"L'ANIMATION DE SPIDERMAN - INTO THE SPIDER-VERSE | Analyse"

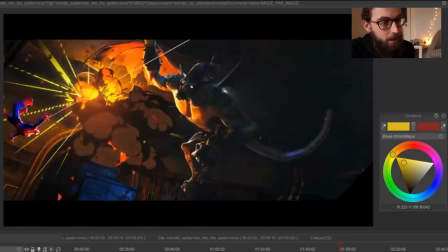(11:32)
et toutes les explosions sont faites en 2D donc c'est ça aussi qui donne ce cachet très particulier et vous allez pouvoir voir ici que la déformation est encore plus grande que d'habitude
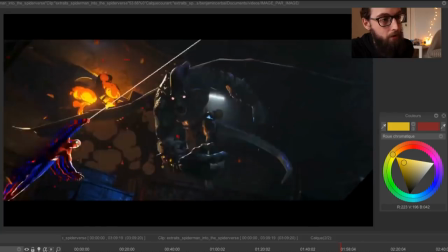(11:41)
puisqu'il va vraiment y avoir plusieurs Spider-Man qui se suivent
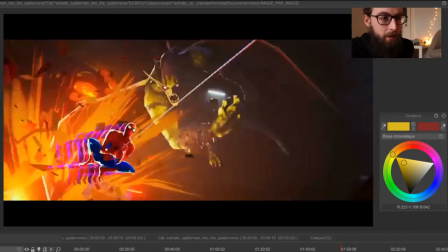(11:45)
donc c'est une déformation qui est encore plus complexe on va dire qui visuellement est encore plus puissante et qui quand on le regarde à vitesse réelle donne quelque chose de super intéressant
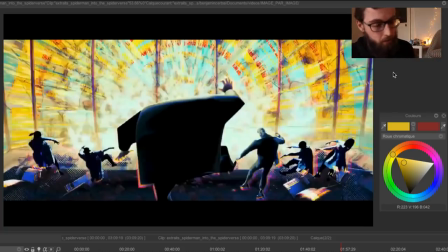(11:55)
j'en ai pas encore parlé mais le design des personnages est aussi vachement intéressant par exemple ici c'est le méchant qui s'appelle Fisk qui est donc le Kaïd et qui a une forme très très carré il est vraiment gigantesque on peut voir par exemple qu'en gros une personne comme ça
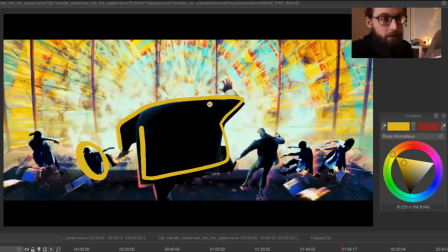(12:09)
On pourrait en mettre 4 ou 5 dans le caïd En termes de morphologie C'est un truc qui est assez impressionnant Et cet effet là est utilisé très régulièrement dans le film
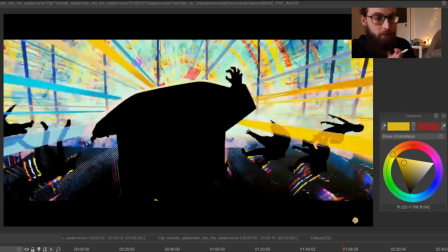(12:16)
Donc c'est ce qui s'appelle une aberration chromatique C'est à dire une sorte de déformation des couleurs Comme si on voyait tout le spectre lumineux en une seule fois Ce qui peut avoir un effet un petit peu 3D stéréoscopique Parce que quand on a des lunettes 3D Et qu'on les enlève C'est ce qu'on voit en gros C'est des images qui se superposent comme ça Ce qui peut donner l'impression au début du film Qu'on est en train de regarder la version 3D en 2D Et on peut se dire bah merde ils sont gourés
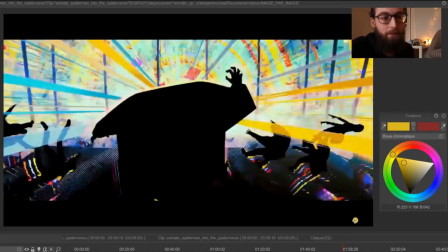(12:35)
de trucs Et non en fait c'est vraiment dans le film il y a cet effet qui est là pour l'esthétisme et pour avoir un
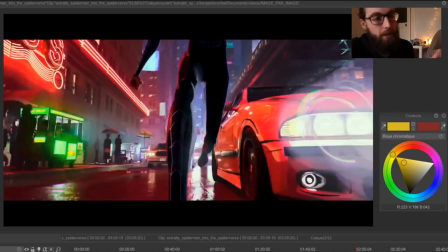(12:40)
graphisme qui est vraiment impactant et dans le fait d'avoir des éléments qui rappellent et qui sont directement tirés des comics
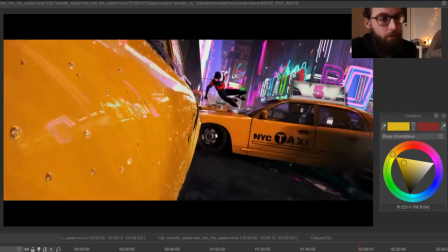(12:46)
on a des poses iconiques encore une fois qui sont des sortes d'images flash comme ça qui durent pendant
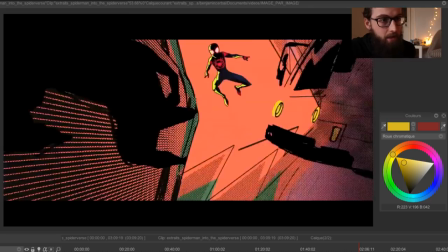(12:54)
1, 2, 3, 4 5, 6 6 images et qui donnent ce côté vraiment hyper dynamique il y a un truc que j'ai trouvé marrant aussi dans le
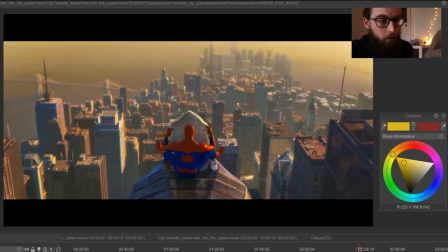(13:02)
film c'est quand Peter Parker se présente au début et on voit d'autres éléments qui sont tirés des autres films donc ceux de Sam
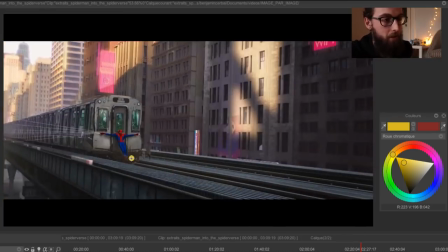(13:08)
Raimi, on le voit par exemple là c'est dans Spider-Man 2 quand il est en train de sauver le train,
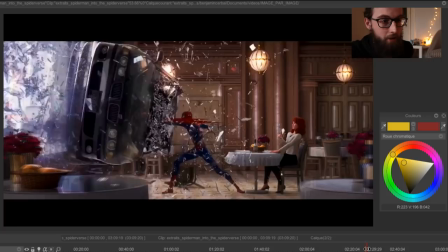(13:12)
ou alors le bisou de Spider-Man 1 et quand il défonce une voiture dans un restaurant dans Spider-Man 2 et ce qui me plaît ici beaucoup c'est la réaction qu'on
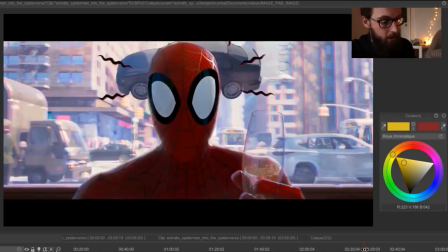(13:19)
voit de Mary Jane parce que lui on voit qu'il a déjà ses sens d'engraigné qui sont en alerte alors qu'il est tranquillement en train de boire un verre habillé en Spider-Man comme tout le monde le ferait et ce qui est marrant surtout ici c'est le mouvement de recul
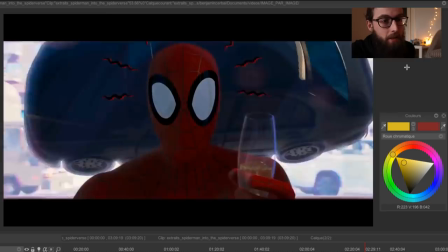(13:30)
de Mary Jane qui n'est pas si surprise que ça mais qui est juste là genre ah il se passe un truc,
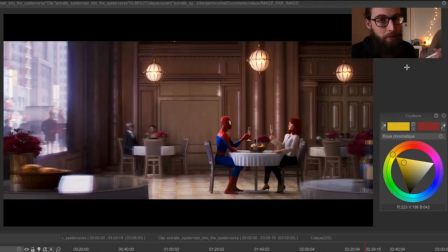(13:35)
donc c'est toujours les petits détails comme ça qui m'intéressent le plus dans les films d'animation parce que surtout en 3D comme ça, ils placent tout le temps plein de détails partout de plein de choses qui se passent ça peut être un peu du surplus parfois mais dans ce sens là c'est vraiment un truc qui est intéressant parce qu'on voit les réactions
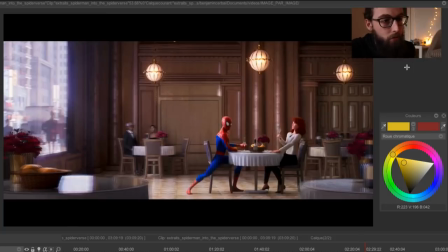(13:48)
des personnages, c'est des sortes d'anticipation de ce qui va se passer, on voit par exemple que Spider-Man est tout tranquille il va juste se lever, donc tendre la jambe tranquillement, poser son verre
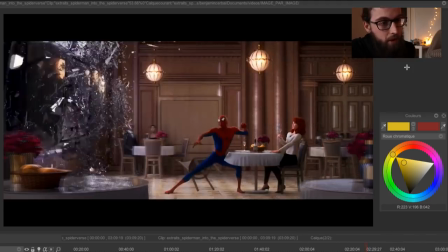(13:58)
et donner un gros coup à la bagnole donc tout ça se fait en assez peu de pauses finalement, parce qu'il y a cette pause là
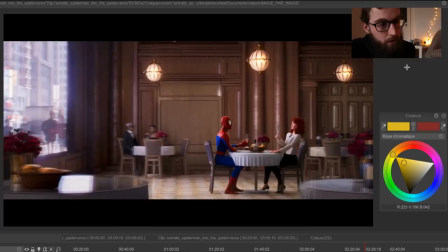(14:05)
ensuite on le voit glisser son pied doucement donc il va d'abord déplacer légèrement son pied puis il y a un grand mouvement donc typiquement ça va être comme ça et ensuite comme ça
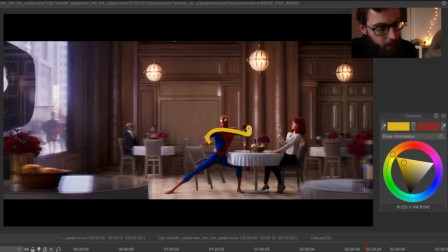(14:17)
il va se lever en étirant encore un petit peu son pied il va commencer à placer ses bras correctement pour anticiper justement le coup de poing qui arrive
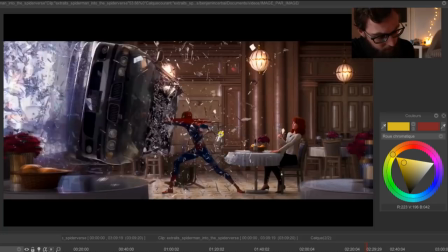(14:28)
et là on voit que son bras était plus loin il se rapproche et là bam c'est l'impact donc il y a vraiment un grand mouvement entre le moment de l'impact et le moment où il prépare son coup avec ajout de plein de petits traits autour, comme ça histoire qu'on voit un petit peu mieux le dynamisme du mouvement et qu'il y ait cette déformation graphique dont je parlais
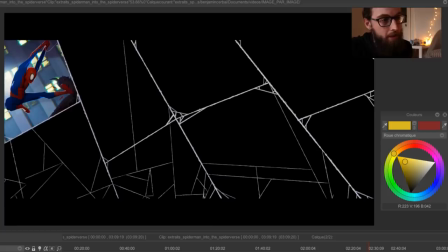(14:45)
tout à l'heure et là il y a un truc dans cette séquence là que je trouve vraiment très intéressant c'est le fait d'avoir décomposé en différentes cases ce qui s'est passé dans la vie de Peter Parker et que ces différentes cases soient justement formées par une toile d'araignée et que chaque élément ici,
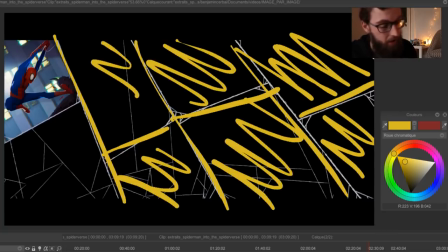(14:57)
chaque rectangle va être comme une case de bande dessinée dans laquelle va se passer quelque chose et ce qui m'intéresse aussi c'est
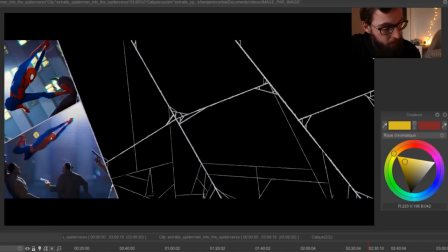(15:03)
de savoir comment le mouvement est passé d'une image à l'autre par exemple ici on peut voir que on a notre personnage comme ça qui donne un coup dans ce sens là, qui va partir vers là et qui va mener logiquement vers l'autre image, donc vous voyez qu'avec le montage on est directement amené par cette pose à l'image suivante
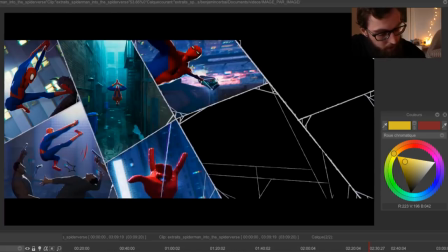(15:21)
qui va descendre vers ici et ça ça va tirer une toile vers ici là on est guidé comme ça